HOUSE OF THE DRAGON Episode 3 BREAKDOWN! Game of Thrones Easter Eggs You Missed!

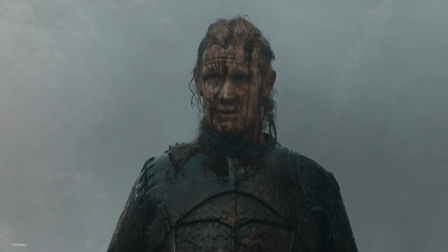Welcome back to New Rockstars, I'm Eric Voss, and this is a breakdown of House of the Dragon Episode 3, which shows how you can win over any cookout by serving up pork or crab. And thanks for your patience on this one, I don't get advanced screeners for this show, and we didn't want to force anyone to work on a holiday, but here it is!
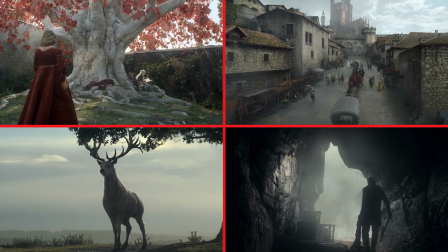My scene-by-scene analysis of all the visual details and deeper layers of meaning you might have missed in this episode.
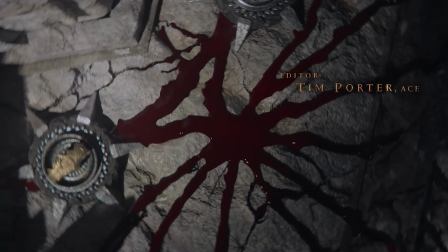Now last week, when I went frame-by-frame through those opening credits, I promised that I would be laser-focused on the opening titles in case anything got updated, and yep,
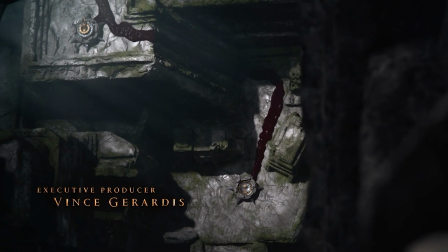there was one sneaky change! last week the bloodline on the greenhouse Hightower side of everything flowed from Otto his dial marked with
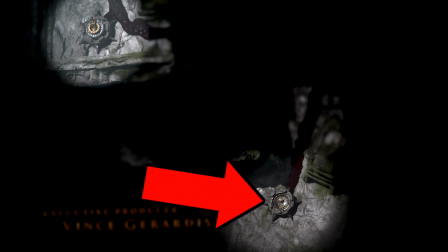the hand of the king icon to Alicent marked with the old town beacon icon and then stopped there but now the bloodline flows from Alicent and meets
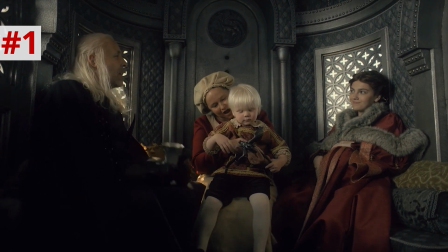Viserys's bloodline marking the birth of a new possible heir young Aegon as the camera pans down you can see another dial waiting for Aegon but for
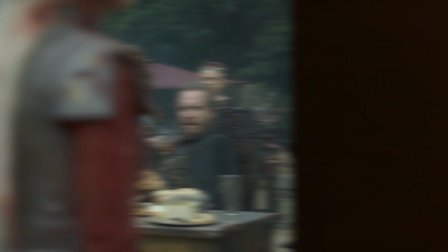now it is still untouched by the blood because he has not yet been named the heir the opening image of the episode shows the sigil of House valerion the seahorse
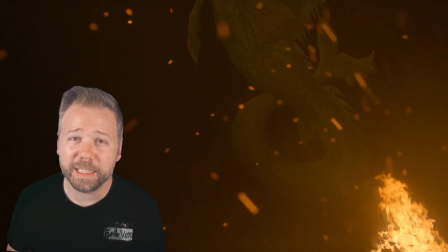on a burning sail as the triarchy ravages the valerion fleet this seahorse is not the seahorse fish that we know it's a rearing
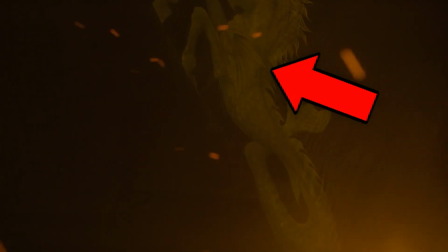mammalian horse with the lower half of a fish and fins that resemble wings together with the embers this foreshadows the true savior of this episode's closing
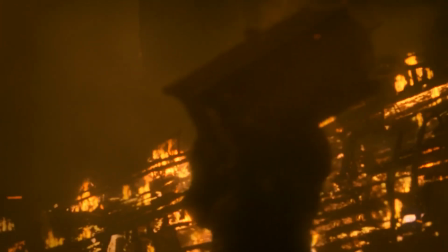the fire of a flying valerion dragon sea smoke even its name parallels what we are currently seeing in its opening smoke on the sea and speaking of
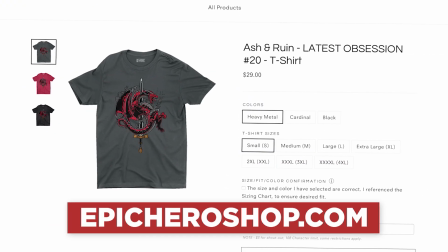ash and ruin epicuro merch has a new shirt inspired by house of the dragon called ash and ruin and you can get it at epichero shop.com the valerian knight
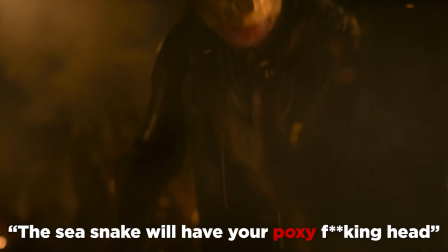screams at cragus drehar the crab feeder the sea snake will have your foxy f***ing head by poxy effing head he was referring to
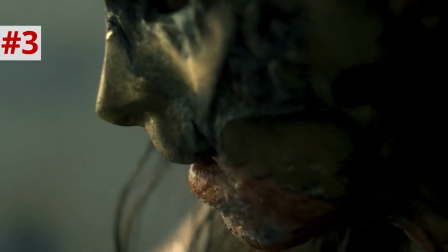the fact that cragus has grayscale which you could see on his face in his shoulders last episode hiding under his golden
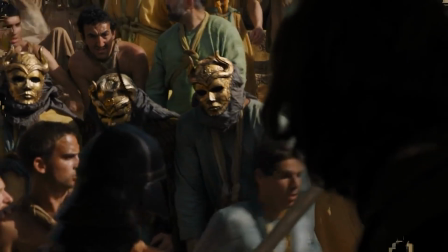mask which is also the mask of the sons of the harpy those are the assassins who threatened and Daenerys' rule over Meereen in Game of Thrones season five.
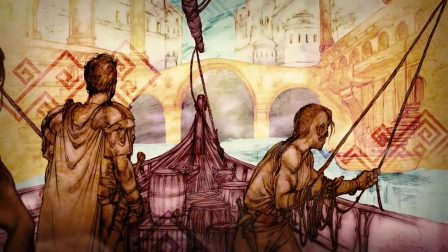Now, these Game of Thrones winks are new to the character in this series. Presumably, Dreyhar acquired his harpy mask from piracy in the Free Cities.
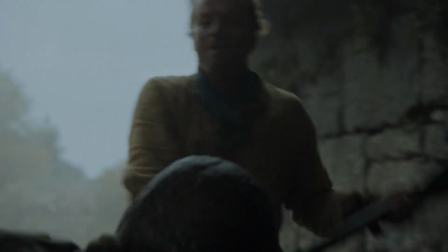And if you remember in Game of Thrones, the men in the ruins of Valyria had greyscale,
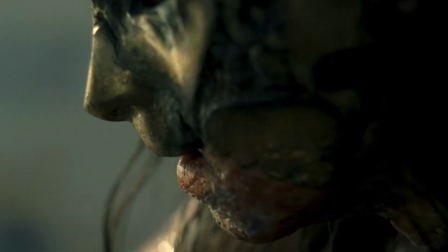which does make Kragas in a way doubly representative of the rot that infests the Targaryen's ancestral home and a future threat of the ambitions of their descendant Daenerys.
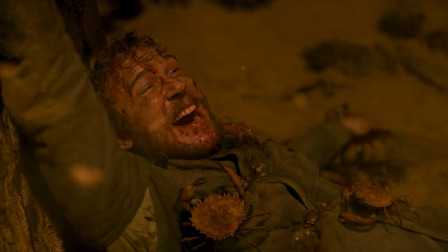This poor Valyrian knight hails the arrival of Prince Daemon and his dragon Caraxes.
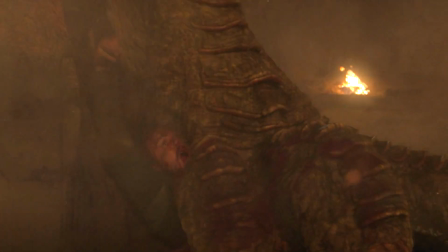they even VFX the knight spewing up blood and based on the length of its tail as it swipes out the bonfire to the right it
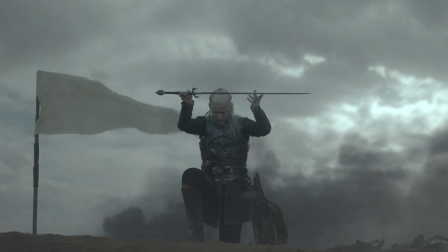probably also swept away that guy's corpse see Daemon's bravery has nothing to do with the good of the realm it's all about his pride the crab feeder and
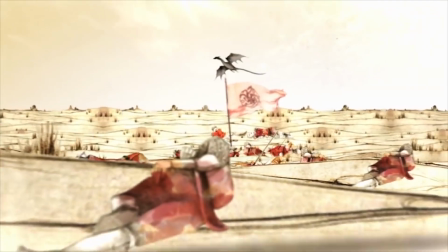his men hide in their caves and this is exactly how the Dornish managed to stave off the Targaryen dragons during the failed
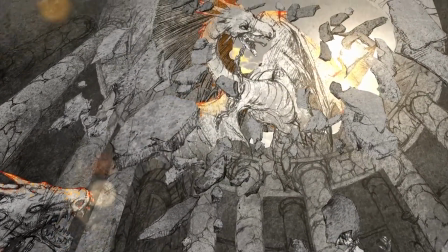conquest of Dorne also the fact that they took out Aegon's sister wife Rhaenys and her dragon Meraxes with a scorpion weapon.
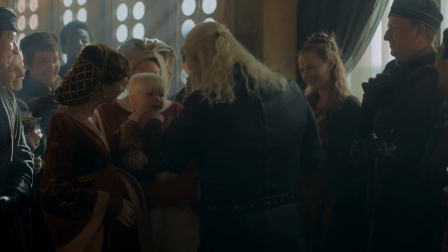Definitely helped as well. Now, as we fade in on the King's Feast, the first words we hear are those of young Aegon.
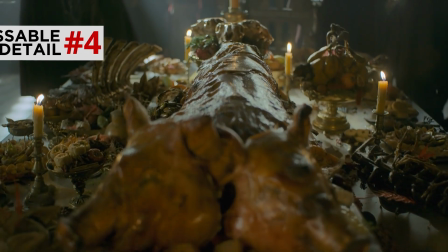And what's for dinner? Pork! Foreshadowing a game-changing game that will be brought in during the hunt.
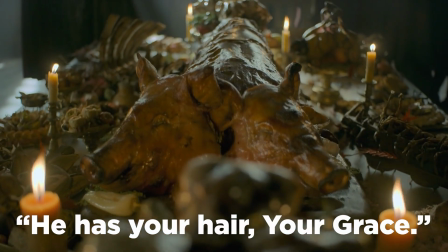Now, notice how the nobles say, he has your hair, your grace.
He does have my hair.
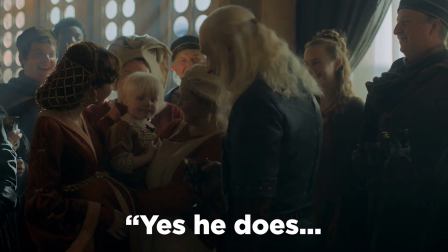He has your eyes, your grace. Yes, he does. And you have my nose, don't you?
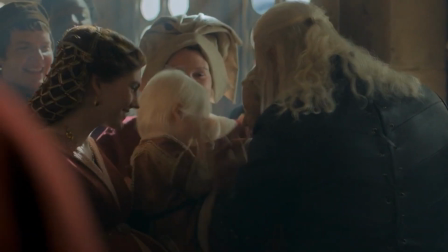And baby, Aegon pulls away from Viserys' hand because notice how throughout this scene and throughout this episode viserius has now lost two of
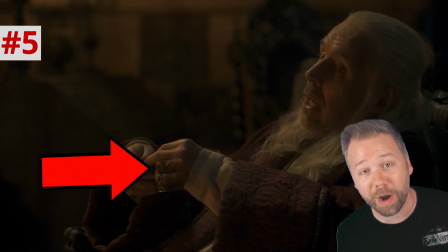his fingers on his left hand it's like with every episode a new piece of this guy is dropping off and as always the valerian steel dagger of aegon the conqueror
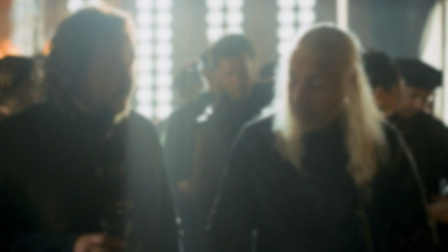which yes again plays a huge role throughout game of thrones continues to jut into frame which is especially ironic now since his
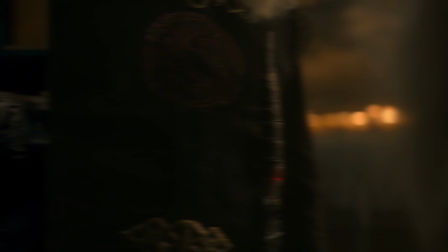withering left hand would be the one to draw that dagger pretty soon all it's gonna be able to grab it is a stump it's this is the free year of his
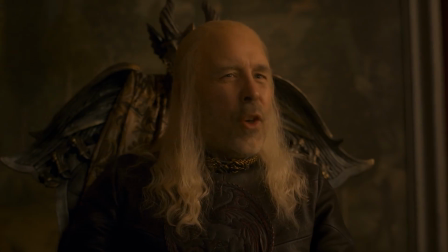rule renders him less and less worthy to carry Aegon's legacy represented by that dagger.
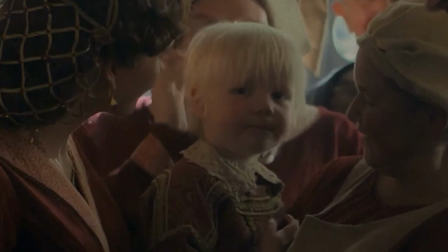Also, yes, I have to point this out. The frame that we cut to Aegon, that Kate is totally looking at the camera. These child actors, they always see us.
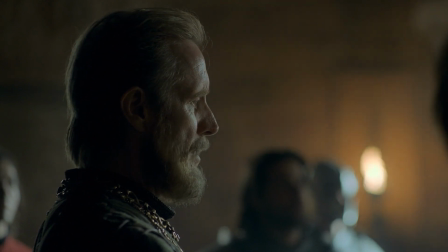Otto Hightower speaks with his older brother, Hobart, Lord of Oldtown.
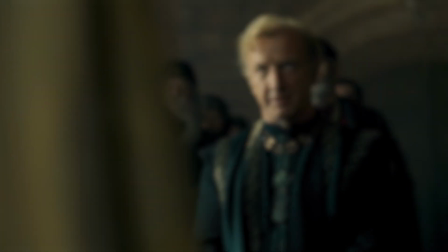We actually saw him swearing fealty to Rhaenyra in episode one, which makes his assumption that Aegon would be named new heir pretty brazen.
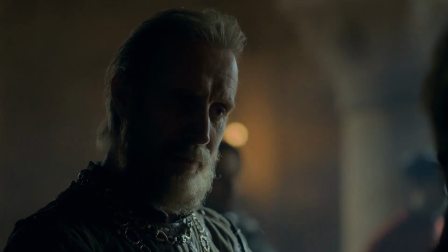He's the king's firstborn son. I don't know that his grace sees it so clearly. Then it lies with you to make him see it.